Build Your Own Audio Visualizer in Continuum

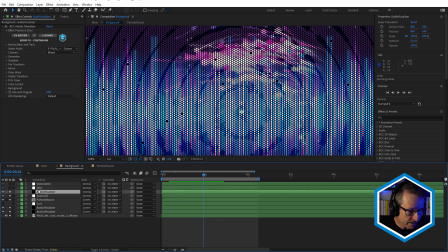12:21 Very nice. Now, above that we have Continuum Orbs,
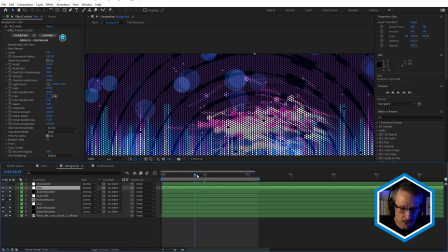12:27 and just adding some nice floating orbs in there for a little more detail.
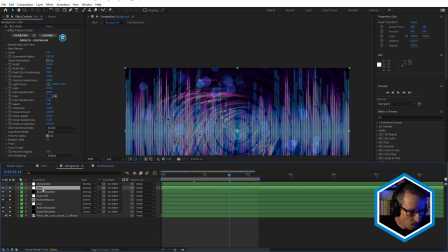12:33 And notice how these are also above Super LED.
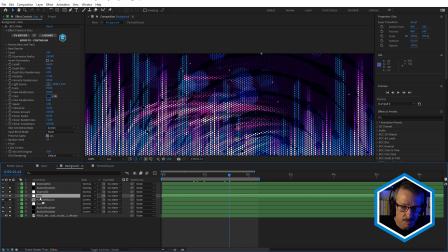12:37 If I put them below the adjustment layer, I like it, but it tends to sort of flatten everything out. And for the same reason that I didn't put Audio Visualizer below it, I've kept it above just to add a little more
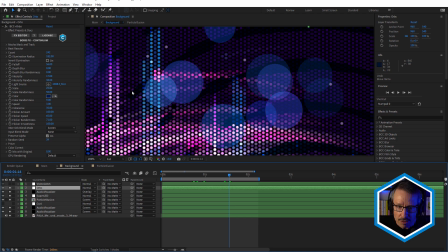12:50 layering and maybe a little more depth. One thing I could do is I could put it below the Audio Visualizer. Just watch what happens here. Just stick it below that. And now we've got it sandwiched in between, which is really interesting as well.
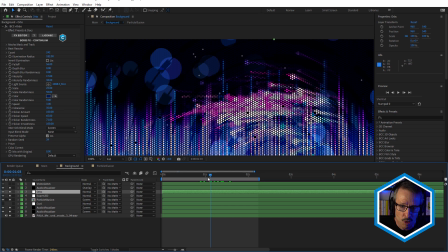13:04 That might even help, enhance the look even more because they're moving behind this Audio Visualizer.
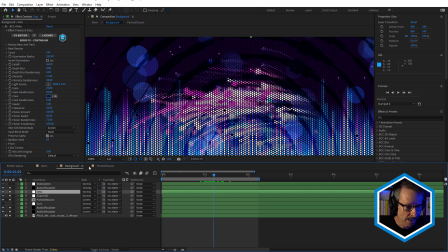13:11 So you might want to try that. I might just leave that like that for now. And to bring this all together, video glitch, Continuum video glitch, super useful effect.
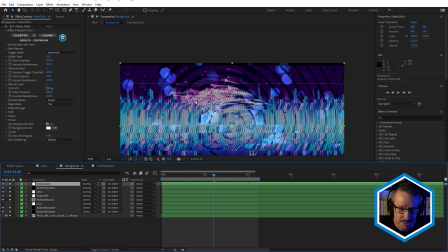13:23 This will really bring everything together because it just, obviously affects everything below the adjustment layer.
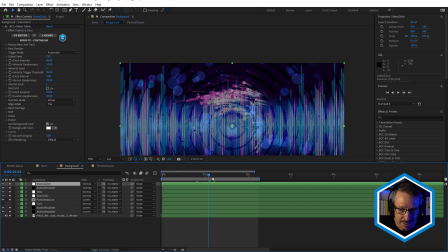13:31 So everything gets that look, and it really makes this into a cohesive looking background.
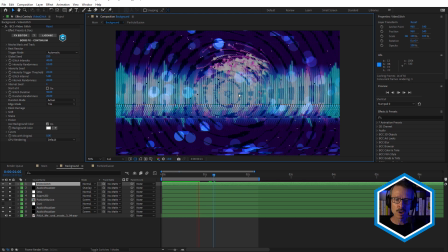13:39 Let's just do a little quick preview. That's what I love about audio visualizations is there's no effort involved.
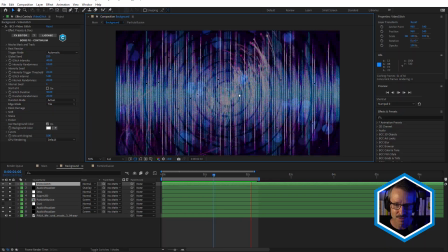13:44 It's just link it to the audio and, all the work's done. How good is that?
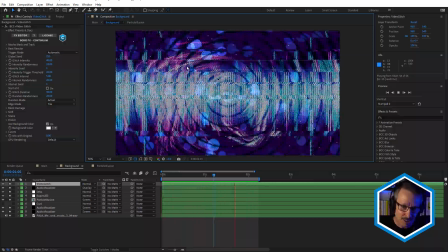13:50 Look at how the particles are moving and flowing.
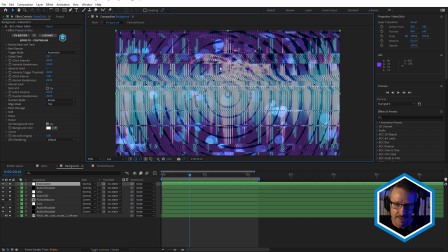13:57 And remember what I said about not turning on Beat Reactor for the particles? Just have a look again and you can see that you probably wouldn't even notice it was turned on.
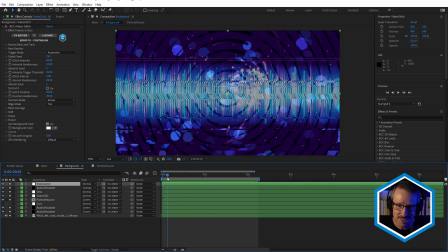14:10 You see there's a lot happening in there, isn't there? So just wouldn't see it. It's very easy to go too far with this kind of thing. So generally I'll just throw everything in the kitchen sink at it and then I'll go in reverse and pull a whole bunch of stuff out. So looking really nice.
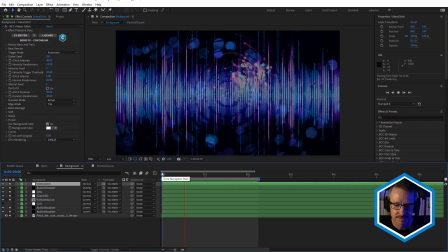So that's the background. Just going to unsolo all of those. And once again, hit tab, come back to the main comp.
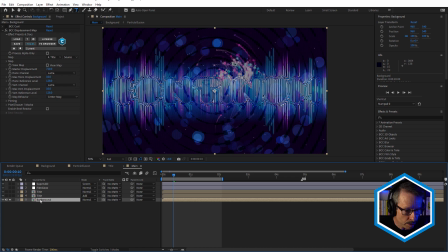14:41 All right, so I'm just going to solo that. Now we'll look at the title in a moment, but notice with the background solo that we're actually getting this kind of displaced look.
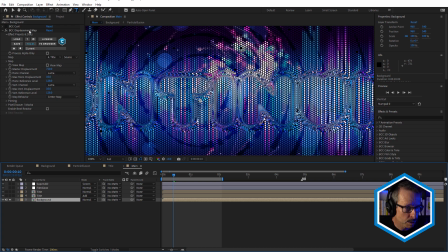14:50 That's because I'm using Continuum's Displacement Map effect. Notice here under the map, I've chosen title. Just turn that off. No displacement and displacement. Okay, so that's why we're getting that look there. And let's turn the title back on.
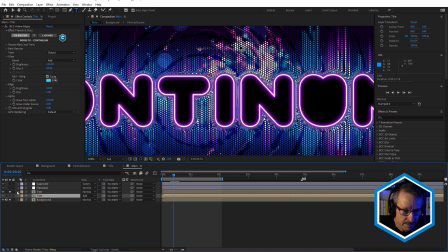15:08 So actually, we'll go to this one just here. This is the top one. So this is the main title.
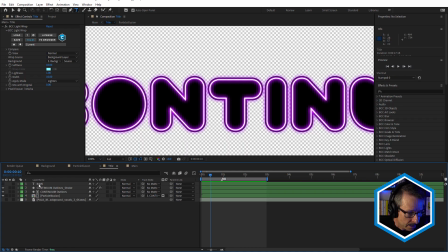15:15 Let's double click, come into here. Now the font here is called Corpulent. This is an Adobe font if you want to sync that and you have an Adobe account. And I've actually converted my text into shape layers just so you could see
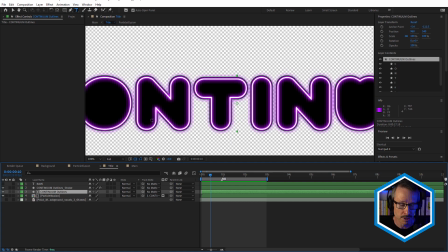15:31 the Continuum version that we're actually using for this look that I used if you didn't have that font. And I also did it because I was able to duplicate that and use a stroke version to create this kind of neon look. Let's break this down.
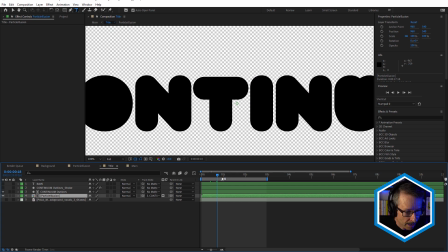15:47 First of all, we have our particle illusion comp, and particle illusion is being used as a fill,
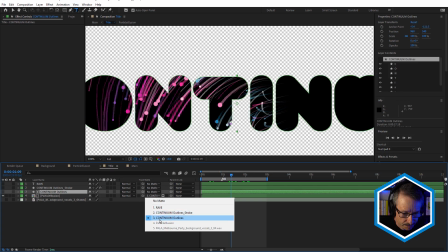15:56 and the text is being used as a matte. So you can see here, Continuum outlines is being used as the matte.
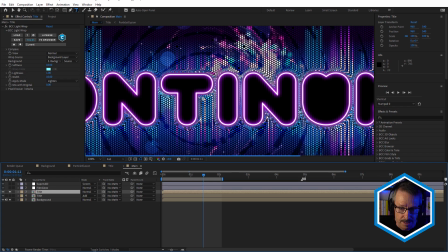16:04 So back here in the main comp, you can see how that sits on top.
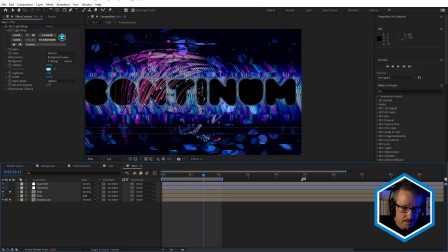16:09 And I really like how having the particle illusion underneath this super LED and
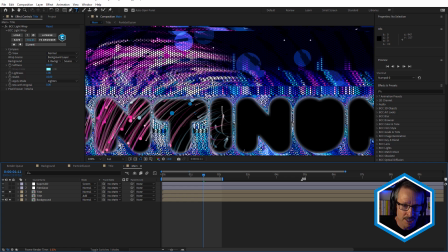16:17 then having a version that's inside the text makes this look really interesting because it's the same comp with the same motion,
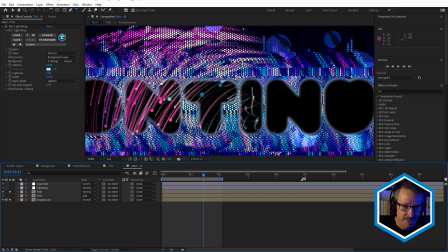16:25 but it's almost like the text is acting as a window, and we're sort of getting sort of like an X-ray view into the LED or something like that. Just makes it a little more interesting to look at.
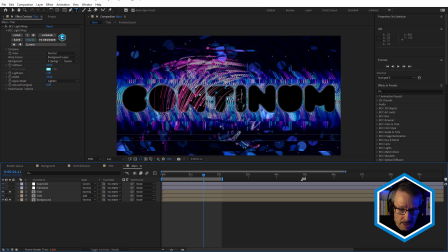16:35 And also notice how at the moment it's a little, it's a little sort of dirty looking and it doesn't really stand out.
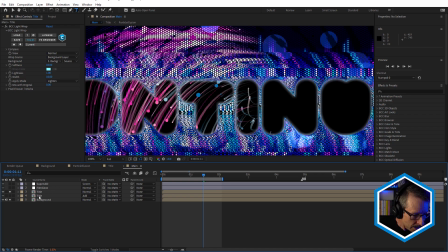16:44 And I've used a few things to help this stand out a little better. The first is a duplicate of the title comp.
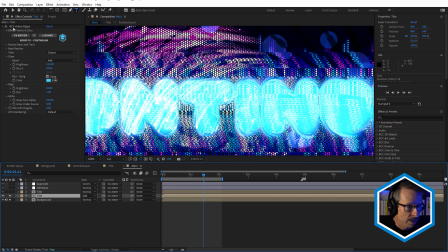16:52 Let me just turn the top one off. And this just has Continuum plus glow edges. And you can see how that's giving that really, really bright look. Let me just solo that.
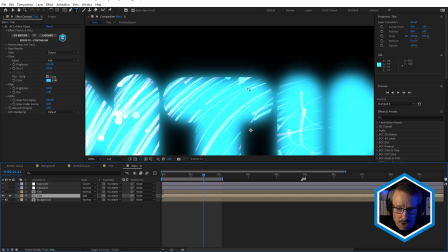17:03 And the reason it's really nice and bright and blue like this is because I'm using glow from alpha at 100.
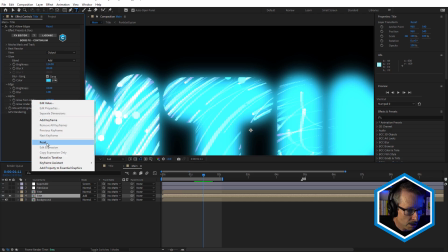17:09 If I bring that back to its default, and we don't even see anything,
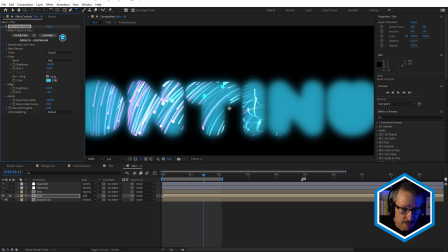17:14 but I wanted to use the alpha for the glow here, because I find this gives us a really nice strong glow behind the text like that.
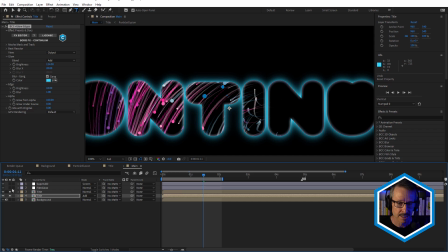17:22 Obviously, there's a few ways to add glow to text, but I like duplicating the layer and doing something like this. It just made it a little more even all the way around. So that's helping that stand out a little better, like that.
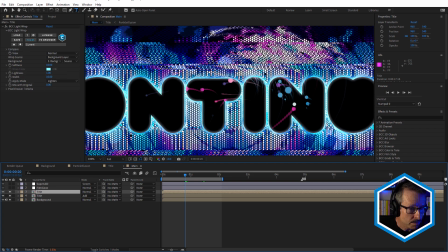17:40 Very nice. Now notice also that this main title layer,
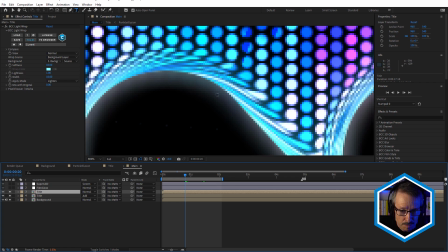17:46 layer number 3, has this brighter edge, and that's using Continuum's light wrap effect.
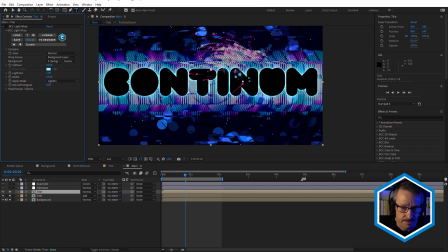17:53 So this is without, which is nice. It's a nice clean look,
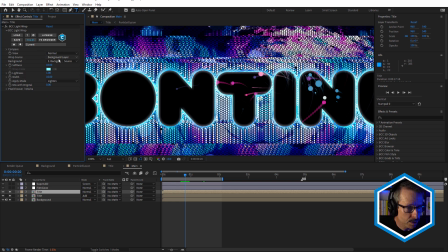17:58 but with light wrap applied and the wrap source being the background layer, if I just drag through this,
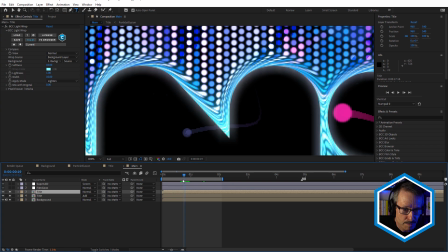18:06 what we're getting is better integration, but we're also getting, if you can just see
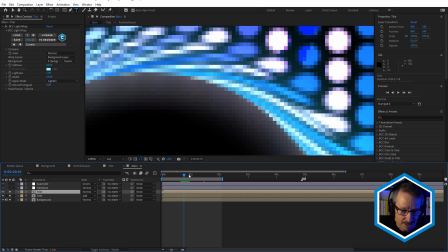18:11 that, we're getting, the flashing around the edges because it's based on the background layer.
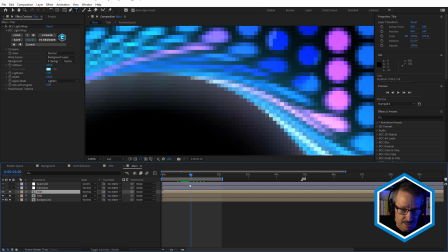18:16 That's being used as a source. So we're getting that nice, let me just do a little preview here. We're getting that nice integration
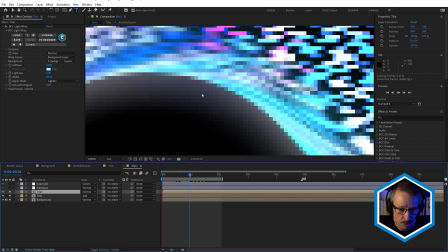18:25 where the light source from the background wraps around the pixels of the foreground layer. I just drag that now.
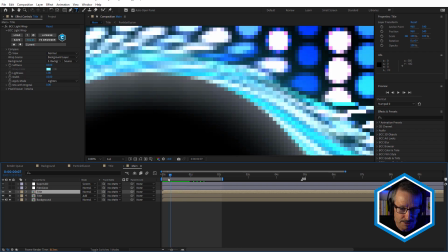18:32 You can see how that's flashing there like that.
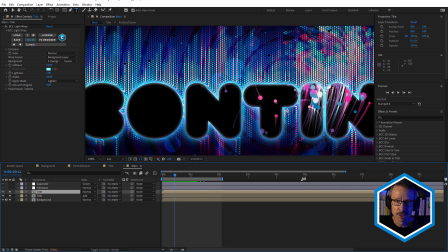18:36 So light wrap isn't necessarily always just for, human subjects to composite them into a background.
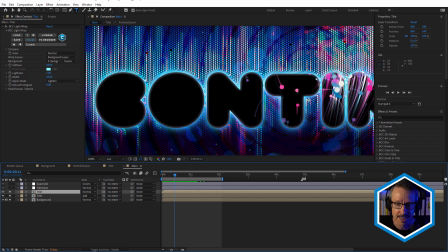18:42 I find it's really good for things like logos and text to composite into a background like that.
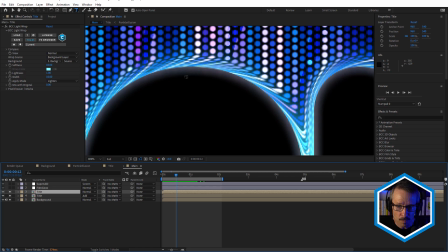18:47 It also gives the text almost a bit of sort of a beveled look, slightly 3D look.
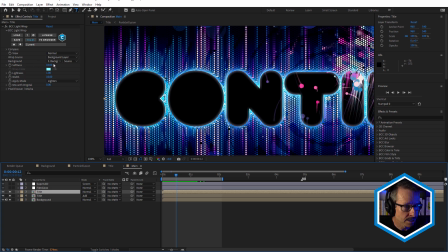18:53 Now, if you didn't want to use the background, you could always just use a color, or I could use the title, so I could choose number 4, and it doesn't really give much.
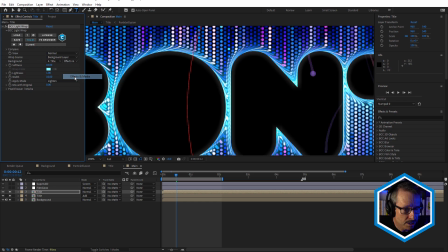19:07 That's using the blue version. What I probably have to do is choose effects and masks. There we go. So now we're getting it slightly blue.
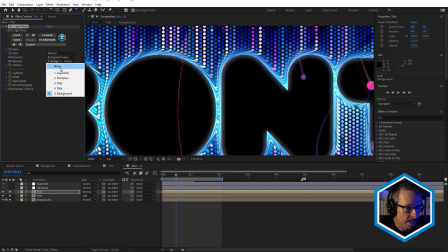19:13 Or you could just choose a color. So none, and choose solid color.
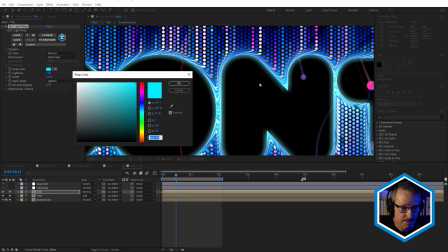19:19 And if you wanted it really bright, I've got this really bright blue here, this cyan.
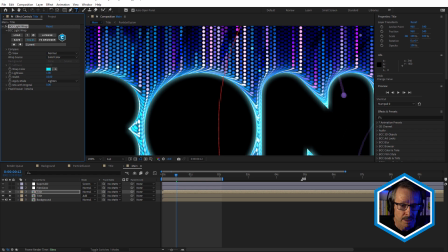19:25 So I could do it that way as well. But this wouldn't be getting that sort of, syncing to the music.
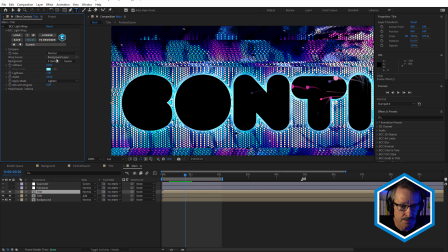19:31 So I decided to go for the background layer and use that.
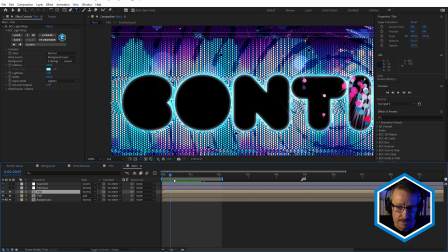19:39 Very nice.
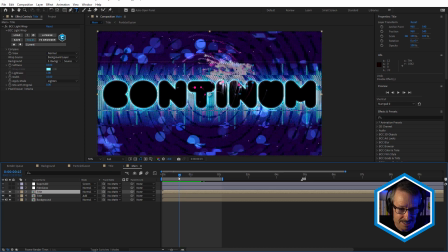19:43 That's already looking really good. And like I said, it's easy to go too far, and this might be, quite enough.
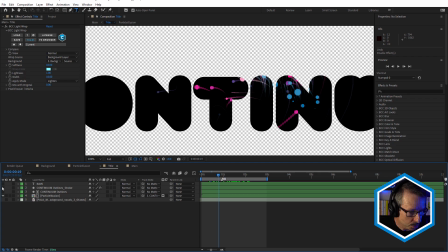19:51 But I did want to add a little more interest. And that's why I use these outline strokes.
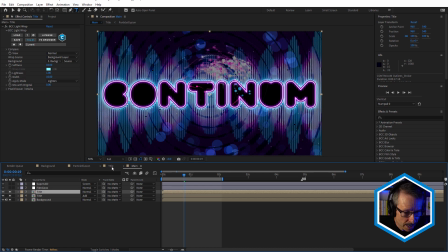19:59 You can see that really makes it pop. And what I've done here is I've used BCC Film Glow,
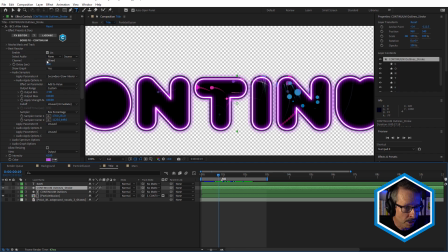20:08 and I've used Beat Reactor with Film Glow, and I've linked it to the secondary glow intensity.